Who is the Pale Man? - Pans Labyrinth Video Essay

Guillermo del Toro is a modern-day auteur that uses mise-en-scène and semiotics
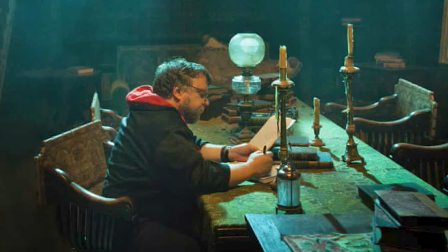(0:04)
to create fantasy worlds that convey his political opinions and much about his characters.
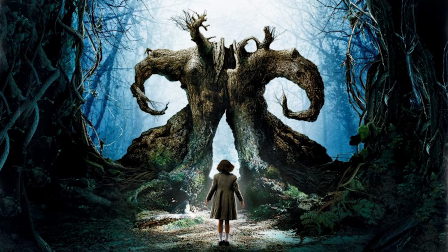(0:09)
Pan's Labyrinth is del Toro's 2006 feature film following the young Ophelia.
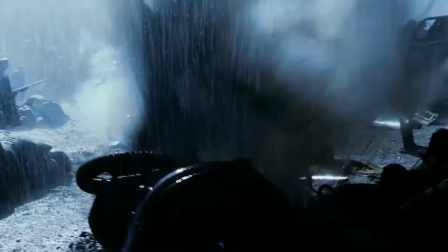(0:15)
She is forced to move onto her stepfather's military base at the end of the Spanish Civil War and uses a world of fantasy to escape reality.
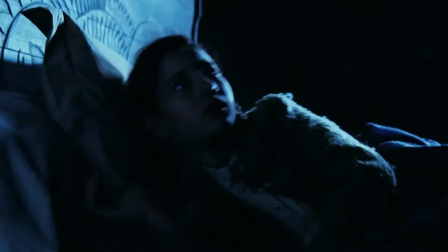(0:22)
Through the lens of childhood wonder, del Toro circumnavigates the issues of representing war.
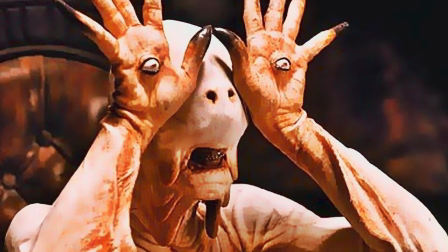(0:27)
The character of the Pale Man is an iconic symbol of Pan's Labyrinth. Del Toro uses this unique and terrifying creature to represent several things.
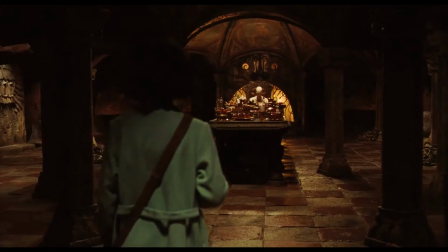(0:35)
Part 1. Vidal and the Civil War. In the Pale Man scene, Ophelia is faced with a table filled with a feast.
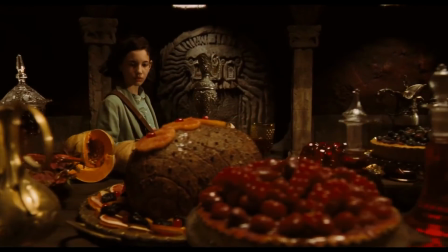(0:43)
The food is all large and shining, looking particularly tempting to Ophelia as she has been on rations due to the Spanish Civil War.
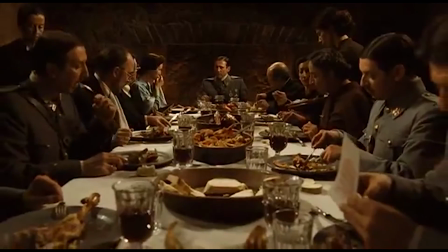(0:50)
The Pale Man is shown at the head of the table, mirroring an earlier shot of Vidal at his own feast.
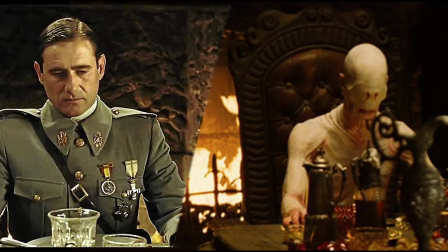(0:56)
This creates a link between the two, as well as critiquing the greed of the rich and powerful, hoarding food and resources during a time when so many were starving.
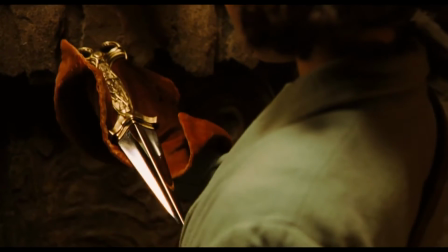(1:04)
This scene features two key props, a key and a knife. These are the focus of Ophelia's attention as the reason she came to the Pale Man's lair.
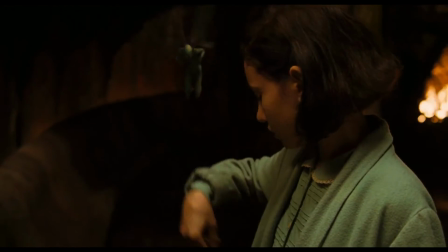(1:13)
These props are interesting, as they are also mirrored in another part of the film as recurring symbols of rebellion,
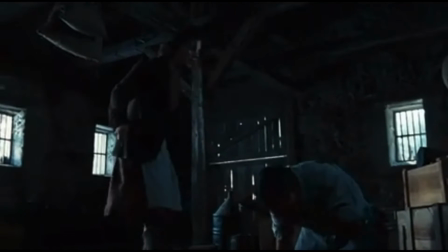(1:18)
repeated in Mercedes' Digestus later in the film when she overpowers Captain Vidal.
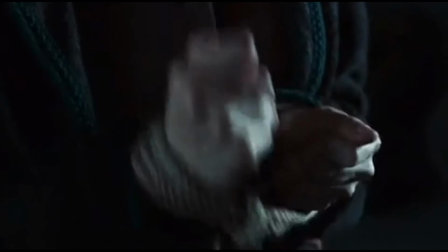(1:23)
A seemingly weaker female character using a key and a knife to defeat a monster defies typical horror and fairy tale tropes of the damsel in distress.
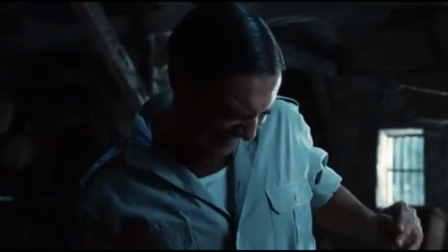(1:32)
This also develops the parallel between the Pale Man and Captain Vidal. Part 2.
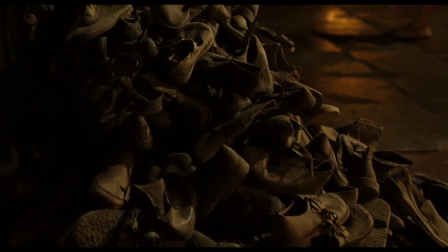(1:37)
Hitler and the Holocaust. A pile of worn kids' shoes are focused on in the Pale Man's lair.
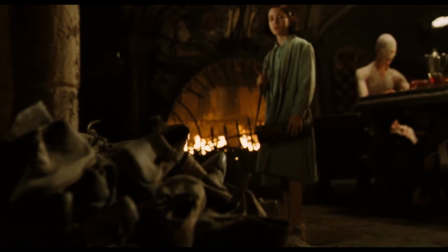(1:43)
This prop is a solid symbolic sign, as the imagery is reminiscent of the concentration camps and the Holocaust.
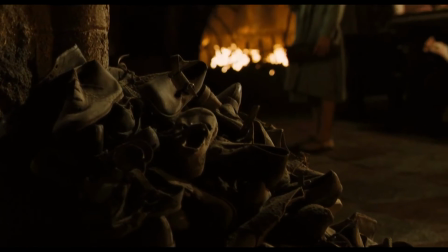(1:50)
This sign is almost certainly intentional, as Pan's Labyrinth is set during the end of World War II, and could implicitly suggest that the Pale Man is a displaced version of Hitler.
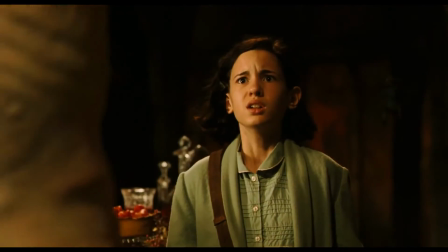(1:58)
While seeming like an excessive leap in judgment, this parallel is purposeful and meaningful. David Archibald stated the lack of depiction of the Spanish Civil War is due to the holocaustal nature of the events that he believes could make it unrepresentable by conventional artistic modes.
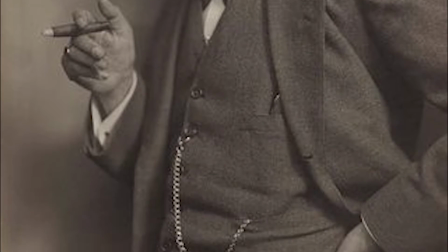(2:14)
Del Toro utilises Freud's logic of dream work within the fantasy world of Pan's Labyrinth to convey the horrors of war through the dreamlike lens.
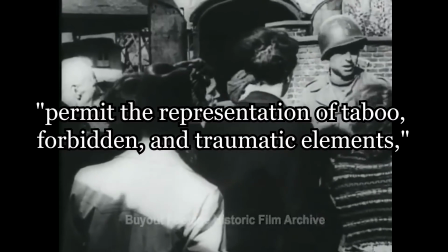(2:22)
Freud suggests that dreams cannot permit the representation of taboo, forbidden and traumatic events,
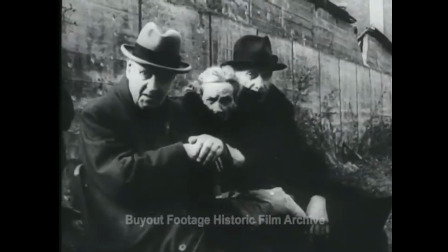(2:28)
similarly to how Ophelia's magical world permits the inclusion of war and the horrors of her own life.
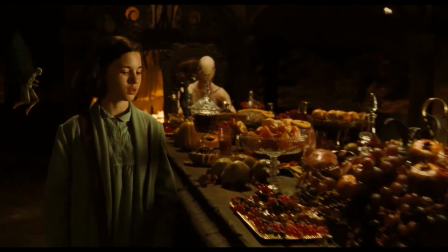(2:34)
While Captain Vidal and the Civil War are not allowed to be present due to the dreamwork rules of the Fantasyland,
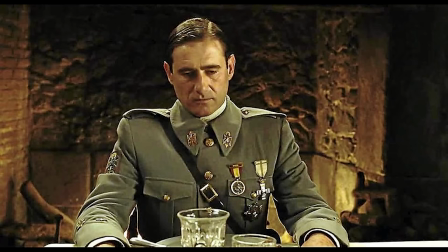(2:39)
the Pale Man is there as a symbolic sign of Captain Vidal within Ophelia's own pragmatics, and, in a larger context, Hitler.
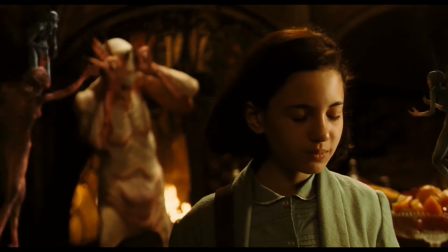(2:46)
While a controversial and challenging subject matter, using a literal monster to portray the Holocaust and the Spanish Civil War is an inspired use of
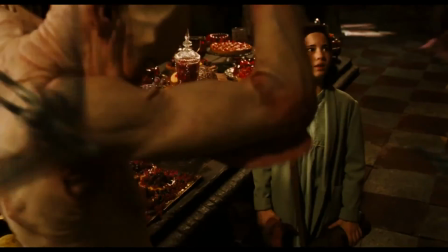(2:54)
semiotics that allows these often unrepresentable topics to be explored through fantasy. Part 3.
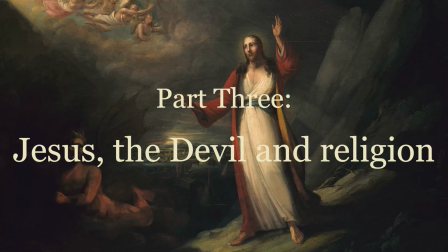(3:01)
Jesus, the Devil, and Religion.
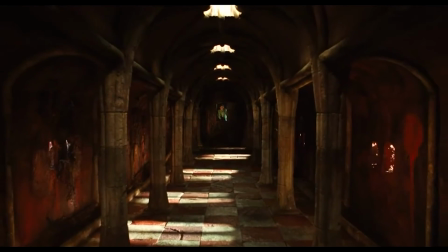(3:04)
The design of the Pale Man's lair is distinctive and representative of the tones and themes Del Toro is trying to convey through this character.
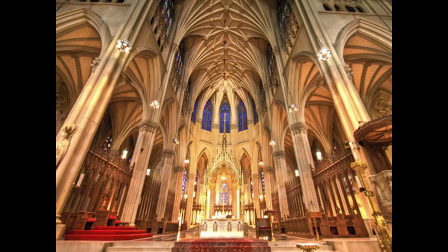(3:11)
The structure resembles a Catholic church, with many pillars and arches and tapestries depicting the past decorating the walls.
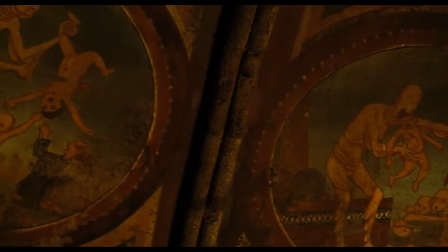(3:18)
A slow pan draws the audience's attention to a set of tapestries painted on the walls.
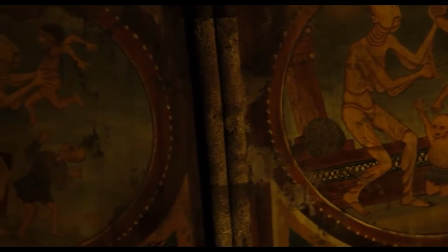(3:23)
These tapestries depict the Pale Man killing and eating children and are reminiscent of Catholic paintings and stained glass windows in churches,
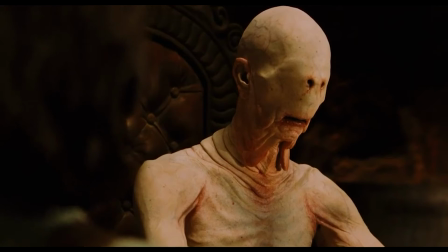(3:29)
reinforcing the idea that this is a temple-like place dedicated to the monster. Del Toro may have created this link between the church and the lair intentionally.
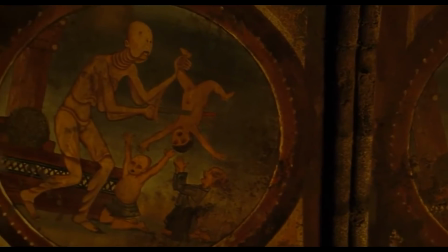(3:37)
Del Toro was raised by his devoutly Catholic grandmother in a home filled with strong Catholic imagery that made him fear hell and purgatory.
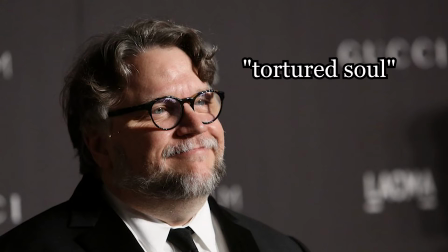(3:44)
He called himself a tortured soul who suffered from the guilt of Catholic mythology.
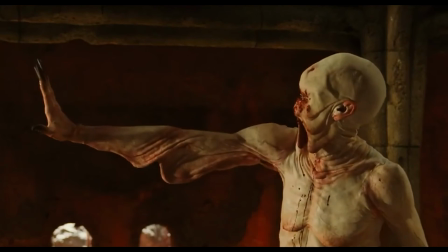(3:49)
By having this evil monster live in a place resembling worship, he criticises the Catholic Church and the monsters within it.
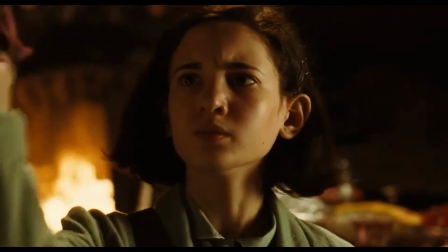(3:55)
The fruit could also be religious imagery, as Ophelia is explicitly forbidden to eat any of it, yet chooses to.
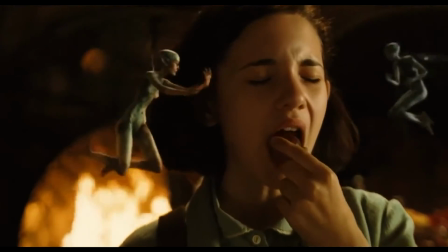(4:01)
This has allusions to Genesis, where Eve eats from the tree of forbidden fruit, connecting the Pale Man to the devil, as he is the one with the tempting food.